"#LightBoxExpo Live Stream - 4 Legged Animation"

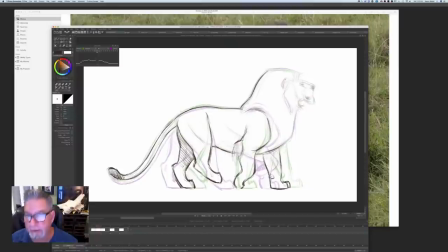75:29 blue and the green.
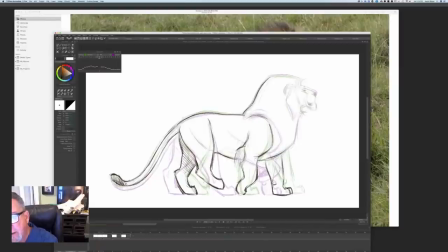75:32 So here what I'm going to do is I'm going to just trace once again this section, the head. is here. Says, yeah, I'm here, Piz. Hey, player. Hey, player.
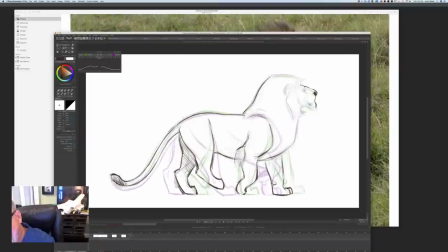75:53 Hey. So, once again, I'm going to trace the head off. Just tracing it off real quickly. Get that cheekbone in there.
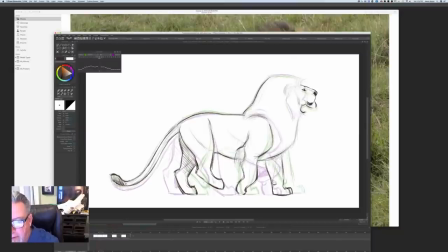76:10 The soft palate underneath. Not palate, but the soft tissue underneath. There.
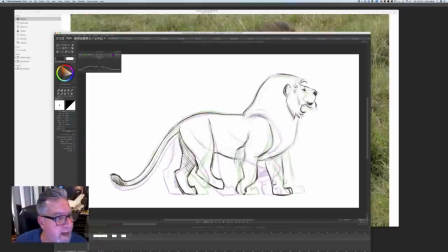76:26 Get the fur coming here and right there. So now what I'm going to do is, just like on the tail, there's going to be a little bit of overlap on the head. So
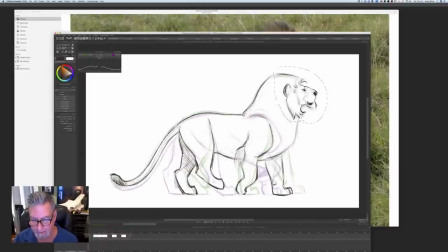76:44 on the in between, it's going to come, he's coming down. So whoops, redo this. There we go. I want to turn it up just a little bit.
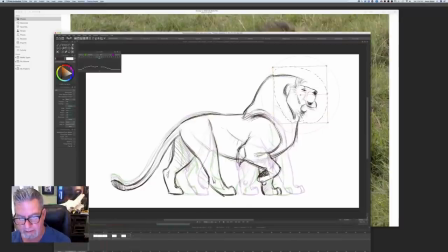Actually, no, I'm going the opposite way. I'm going to come down just a little bit and just bring that down just a little bit right there, just to get a little overlap there.
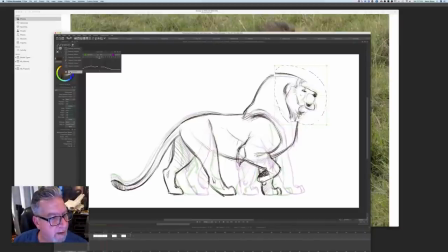77:18 Hit return. Is there a reason you don't just copy and paste the head sometimes? Is it to make it look less stiff? Exactly. It's to make it look less stiff. Look at this. This is where I... here's an example of where I copy and pasted. I want to show you on my horse walk.
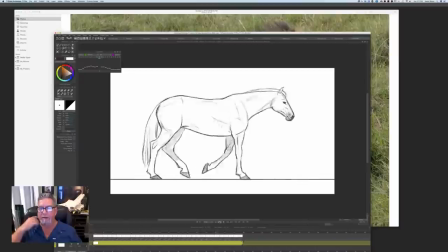77:36 Right here. Oh, yeah. See the head? Yep. Now, we got the overlap, but it just looks like a piece of paper that was just repositioned. Yeah, it looks like somebody's just in the background going... Yeah, exactly. You don't want that.
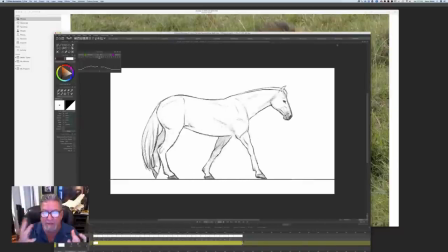77:54 The line... That's what I love about hand-drawn, is having that live line. Yeah. It's moving the right way. It's just I got lazy and did it this way. So I don't like that. So instead...
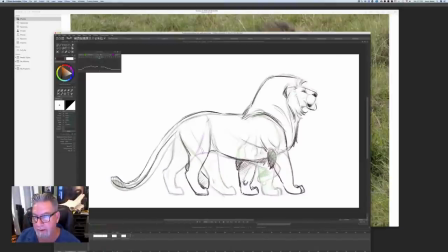I gotta say, like, one of the roughest animations I've seen recently yet gives it a lot more life to it was
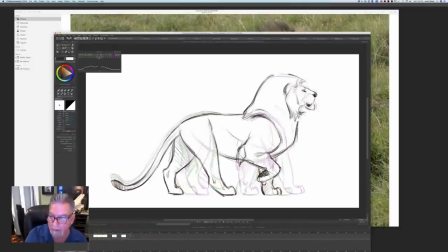78:31 the 1981 movie American Pop. Oh, yeah. Like, I just watched that for the first time over the weekend. Uh-huh. Last weekend, and... I did this one, by the way. The animation in that is crazy. Oh, yeah.
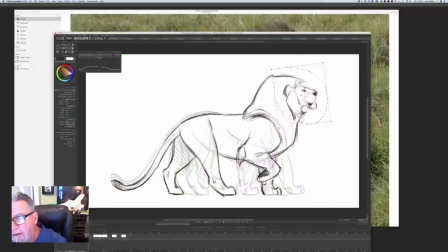78:47 A lot of roto, but really, but very powerful animation in there. So here, I want the head to drag the other way. Sorry, I did it the wrong way. I was yapping and not paying attention. So, pay attention. Let me show you something. Let me erase this here.
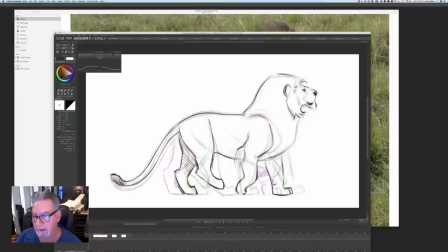79:05 So, as the head's coming up, we get this feel.
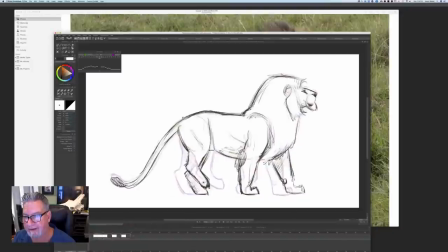79:21 Ba-ba-bum. Today, Aaron didn't let me remind him to save because he turned on autosave. What comes next? Aaron saving the grunge texture? Did I just change the wrong one? Uh-oh. I did, didn't I? Oh, no, here's our in-between right here. What did you do?